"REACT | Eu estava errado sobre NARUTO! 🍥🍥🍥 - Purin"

Pô, mas eles são, tem dinheiro pra caraca Que não sei o que, empresa gigantesca Sim, concordo, nessa parte até concordo Mas mano, não adianta, cara É trabalhoso pra caraca Vai ter um ou dois frames que você vai ver Se você pausar, que vai parecer, cara, que trabalho merda Mas aí você meio que joga no lixo 90% ou 90 e poucos por cento Vou botar 94% do trabalho Bem feito De uma empresa, de um cara Tipo, esqueci, o Kishimoto No caso, né Tu joga pra baixo o trabalho dele, tá ligado? Então assim, hoje eu não sou mais tão injusto nesse sentido Tem, se você botar assim Cara, eu acho que em qualquer anime, mano Qualquer anime sempre vai ter um framezinho ali Que vai passar despercebido se você não pausar Mas tipo, é uma coisa às vezes tão rápida Que você de repente nem percebe É uma coisa assim, vup, acabou Mano, se bobear Eu acho que eu vou até longe Se bobear, pegar meu frame Você, tipo, na hora eu tô falando aqui do nada Enfim, desse jeito, entendeu? Mais ou menos isso, entendeu? Então, mano, até eu sou um frame mal feito se você pausar na hora errada. Tá pausado.
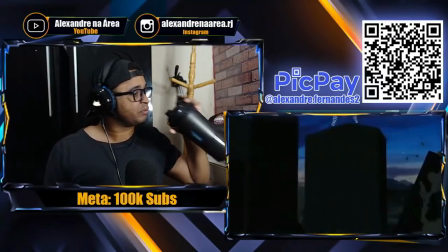[13:40]
Claro que são 700 episódios e é difícil manter a consistência em tudo isso, sendo uma obra semanal que teve pouquíssimas pausas. Qual é o problema dessas pessoas?
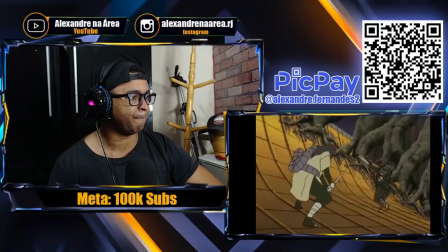[13:51]
As lutas que realmente importam, a animação é muito boa, é fluida, explora vários ângulos de câmera, coreografias insanas.
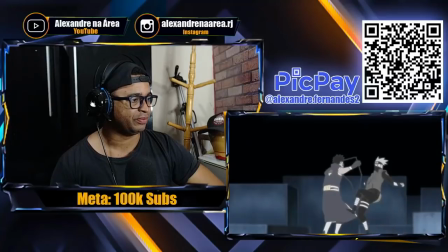[13:58]
Por exemplo, Kakashi vs Obito. Essa não é uma luta super overpower com poderzão pra todo lado.
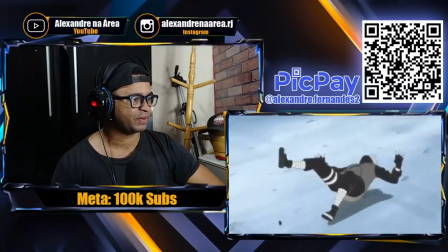[14:05]
É só os dois saindo no chope.
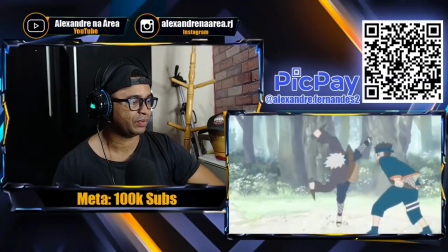[14:07]
E ela tem uma carga emotiva porque vai mostrando flashbacks de quando eles eram crianças fazendo os mesmos movimentos.
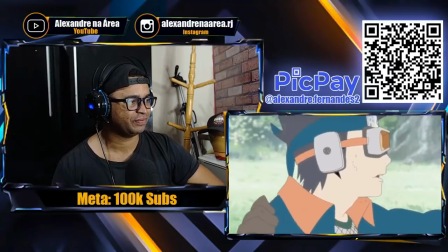[14:15]
Com zero diálogos, essa luta consegue contar uma história inteira.
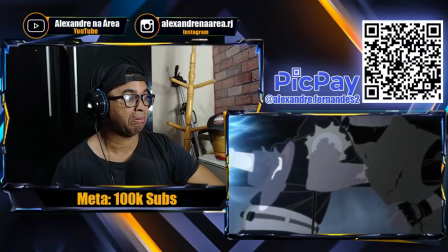[14:20]
Sério, mano. Kakashi, melhor personagem. Não é possível que exista alguém que fale que essa luta não é incrivelmente bem animada.
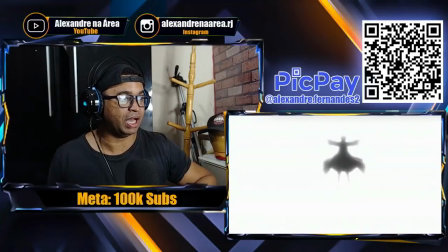[14:26]
E agora, eu vou defender o momento que todos gostam de reclamar. Pain vs Naruto.
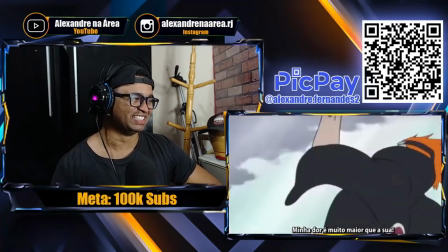[14:33]
Sim, a luta contra o Pain é muito boa.
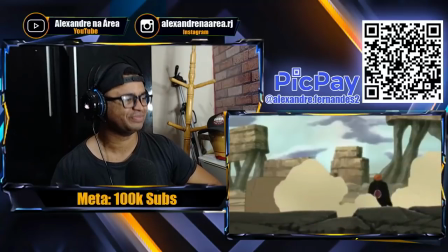[14:37]
Ok, tem umas coisas engraçadas, tipo ele sendo martelado igual um prego, e ele correndo igual o papo.
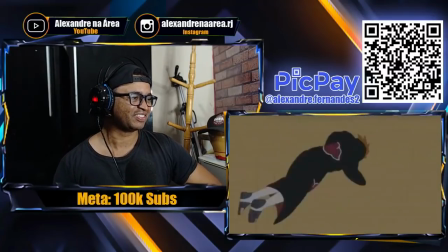[14:43]
Eu amo esse episódio de todo o coração. E ela não é desse jeito, porque os animadores desenham mal.
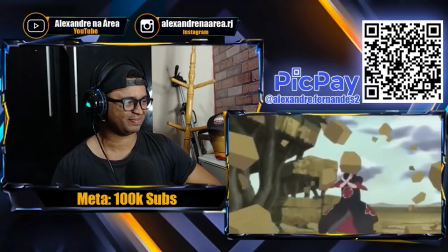[14:49]
É proposital, é decisão. Toda a estética do anime se transforma de uma hora pra outra.
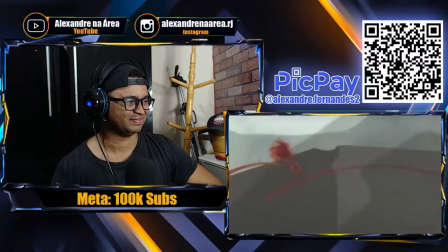[14:54]
O Pain correndo é foda demais. A maneira que ele se movimenta parece como uma marionete de verdade e como ele defende as pedras.
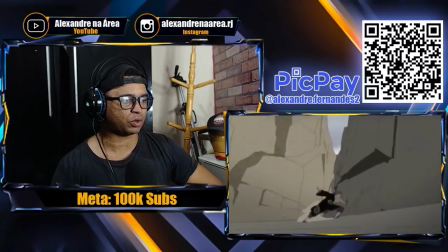[15:02]
Ó, eu tenho que fazer um vídeo só sobre esse arco, mas eu não acredito que ninguém fale mal dessa luta, não no meu canal.
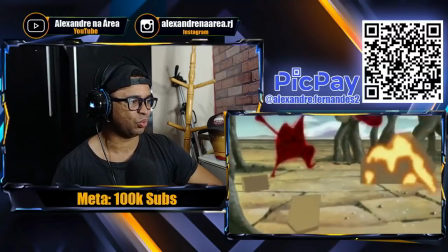[15:10]
Senão a porrada vai estancar. Brincadeira, tá? Eu sou da paz.
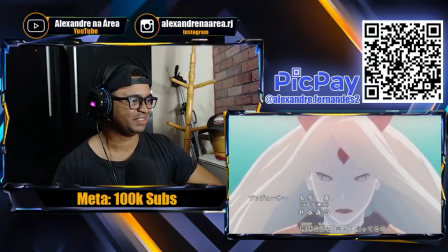[15:13]
Eu sei que Naruto tem muitos problemas, principalmente no Shippuden, especialmente depois do arco do Pain.
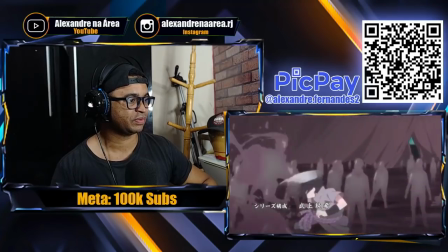[15:20]
Mas depois de existir a luta final entre o Naruto e o Sasuke,
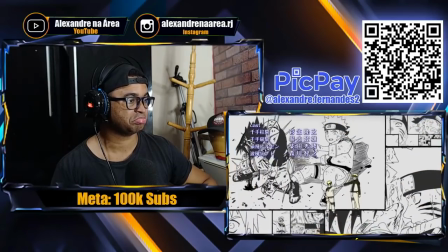[15:24]
foi muito nostálgico pra mim lembrar de todos os anos que eu passei acompanhando o anime e criando teorias, conversando com meus amigos na adolescência.
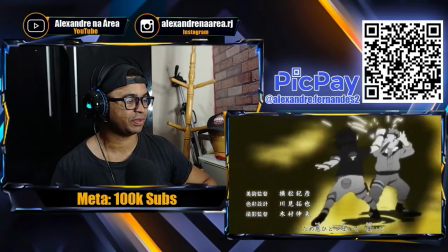[15:33]
E essa luta é muito boa.
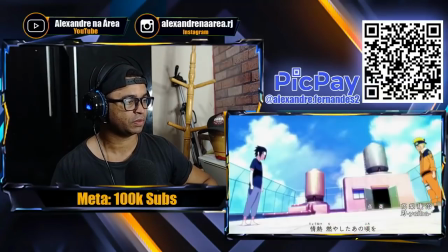[15:36]
Ela conta toda a história e a jornada de cada um deles, os dois exaustos socando um ao outro.
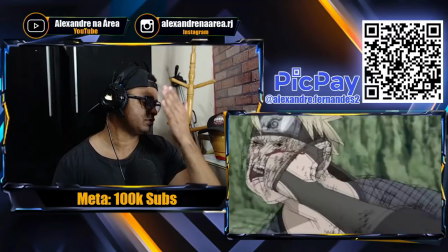[15:43]
Você entende o que cada um tá sentindo naquele momento. E ela termina de uma maneira muito especial.
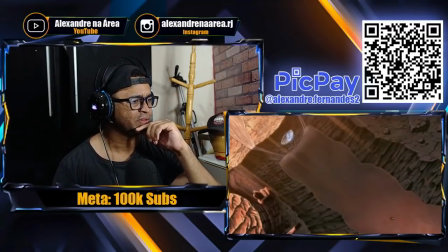[15:48]
Eu sei que os dois perdem o braço, isso daí eu já tomei a escolha. As cores do fim da tarde e uma folhinha caindo devagarzinho, né, o símbolo de Konoha.
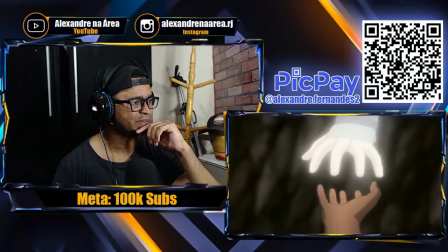[15:57]
E antes do golpe final, quando o Naruto pula, aparece a mão do Jiraiya ajudando ele a fazer o Rasenga.
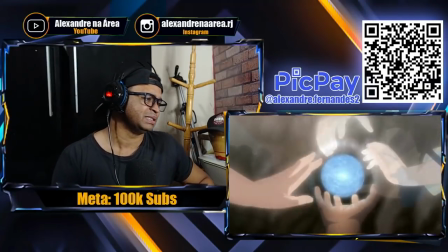[16:03]
Então começa a surgir várias outras mãos de todos os personagens que acompanham o filme durante todo o anime.
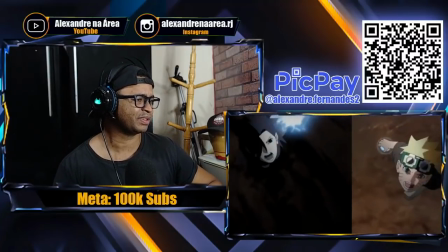[16:10]
E do lado do Sasuke tem a mão do Itachi, um resumo do arco dos dois personagens em uma cena.
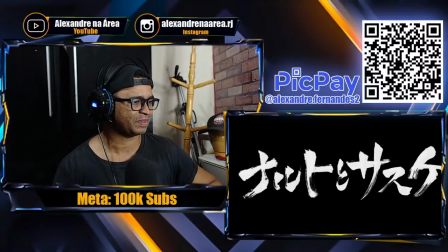[16:17]
E aí finalmente acaba com o letreiro na tela escrito Naruto e Sasuke.
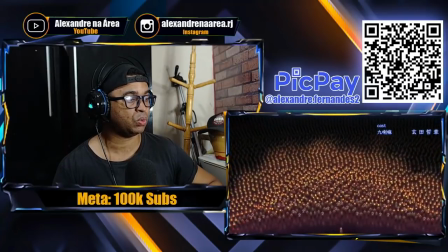[16:23]
E no final começa um dos encerramentos mais bonitos do anime, que se eu não tivesse voltado para assistir, provavelmente eu nunca teria visto na minha vida.